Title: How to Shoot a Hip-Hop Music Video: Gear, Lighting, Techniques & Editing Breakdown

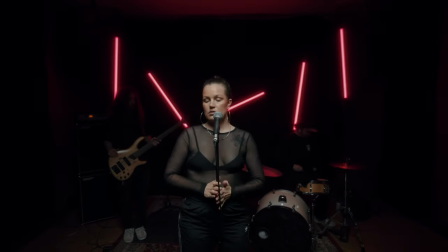246s
I did this because I knew I'd have lots of visible lights in the frame and I really wanted to accentuate them and this turned out to
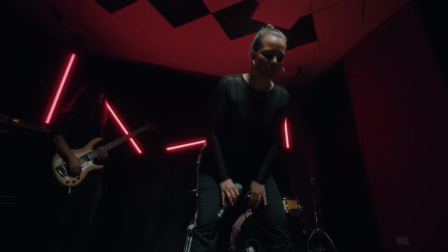253s
be a really good move I think because as you can see the tube lights in the background are really blooming and it just looks so cool. And so let's talk about lighting next shall we? So when I showed this video to a few people once it was finished they all said a similar thing which was oh my god that lighting setup looks really complicated and you know what?
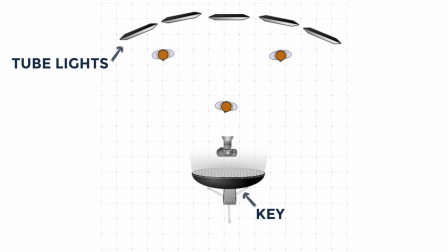275s
It's really not. I used just one key light hoisted up high and pointed at a slight angle but basically just straight down.
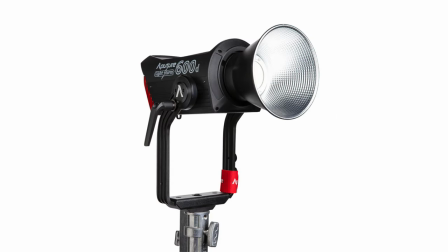283s
That light was the Aputure 600D with a light dome and with the grid attached.
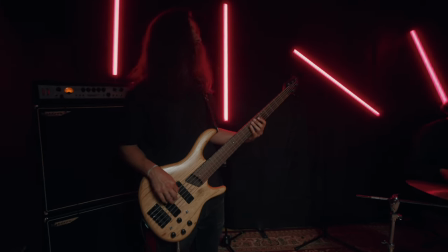287s
That way I got that kind of diffused light that you know you can contain as I didn't want lots of light spilling into the background.
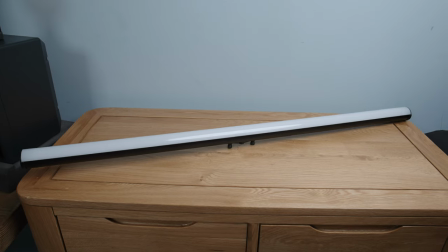295s
Those five LED tube lights that you can see in the background are the Tiki Pro RGB lights which I mentioned earlier and seeing as
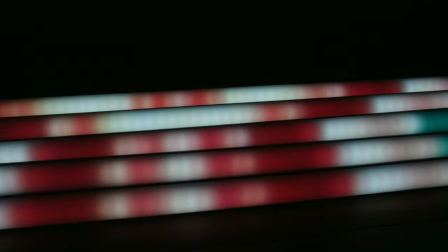304s
I was at a recording studio I was able to grab a load of mic stands with boom arms and grab my gaffer tape and gaffered the tube lights to
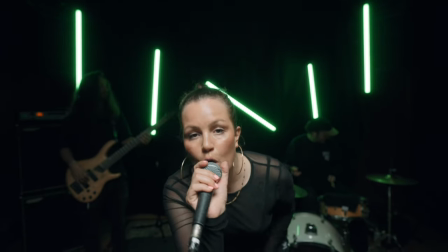312s
the stands. And this worked perfectly so that was the setup. Simple. And then moving on to the techniques I used whilst filming and sticking with the lighting. So I made sure to continuously change the colors of the lights in the background, the tube lights. I wanted a shot with lots of different colors and in fact what I did was um after I got the first couple I handed my phone which had the Tiki app on it and I actually let the singer choose the color which I think was a really nice touch um she I think uh enjoyed playing a part in you know what the final video would look like so yeah I um that was fun but of course I couldn't rely
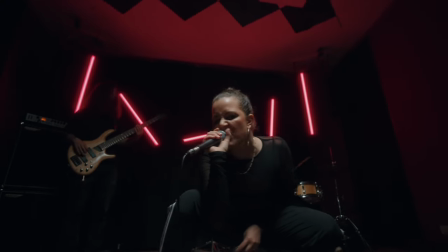352s
on just different color lights in the background so to mix things up I got a nice low angle which I'm told is incredibly hip-hop I
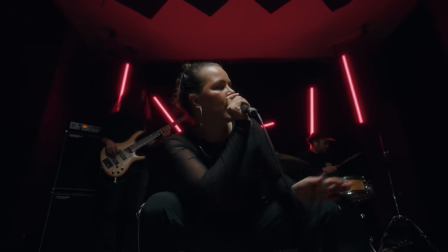359s
really like it it's a really nice change of perspective from the other angles. The track also has a cool kind of breakdown section about two-thirds of the way through where the bass and the drums drop out
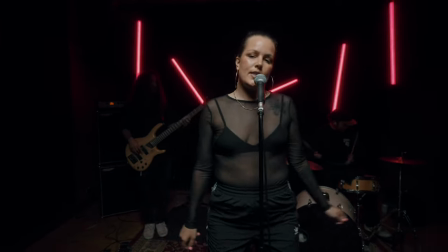372s
of the track and to kind of match that with the video the bass player and drummer left the set and going into the break section we'd switched the tube
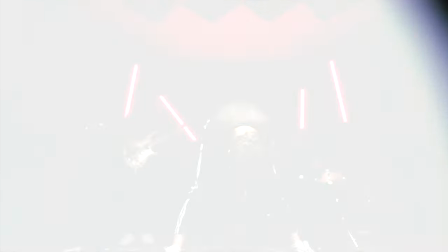380s
lights off and then coming out of the break we switched them back on and this worked so well. I love this. Other than that I got a load of other sort of interesting shots that I could mix in when I needed them.
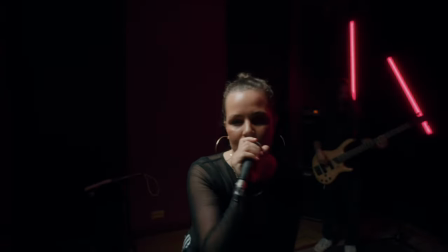391s
This sweet time-lapse-y shot where the singer sings tick tock tick tock and repeat near the end of the song,
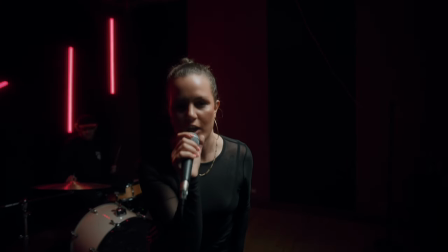398s
I had the singer say tick and then wobble her head whilst I walked a semi-circle around her and then I had her say tock and then we repeated.
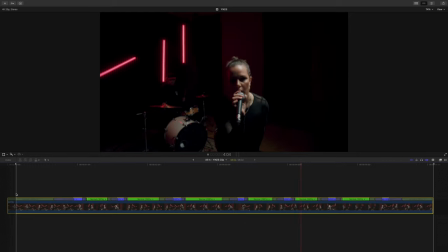407s
In editing I just did some speed ramping with the head wobbling sections to sync up the ticks and tocks and I love the result. It seemed really fitting to mess with the time on a section where she's talking about the time and I think this really worked well.
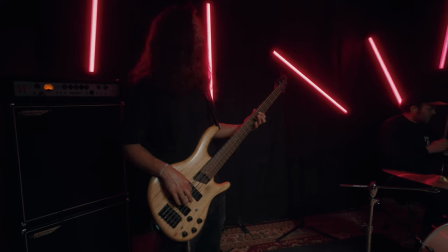424s
I got a shot through the legs and plenty of slo-mo and b-roll of the rest of the band because honestly it's one of those kind of filming pearls of wisdom. You can't have too much b-roll. As for the editing techniques let me start by just showing you my color grading chain.
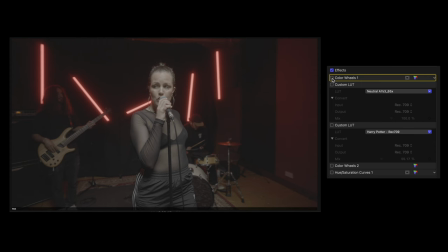439s
This is a pretty simple chain. I started with color wheels to make exposure and minor color adjustments, then a conversion lookup table in which I like the Phantom LUT Neutral LUT.
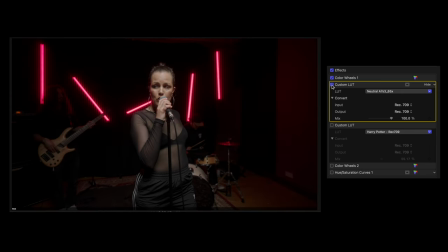449s
These emulate the way that ARRI cameras deal with color and they're just the best. If you wanted to snap these up I will link them below and you can use the code HARVE at the checkout for a discount. They are the best. After that I'm using a style lookup table on less than 50%. This is the Triune Films Harry Potter Rec 709 lookup table.
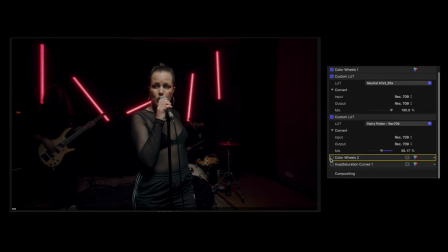469s
Next I use another instance of color wheels for contrast adjustments. It's important to do this after your lookup tables so that you can set the true output contrast.
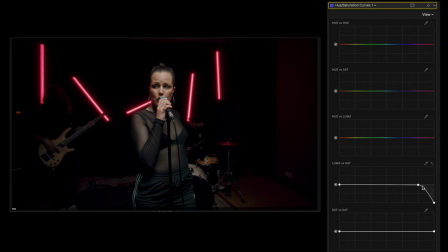480s
Finally I have an instance of hue saturation curves and this is for desaturating the very darkest shadows and brightest highlights to make sure that they're truly black and white respectively.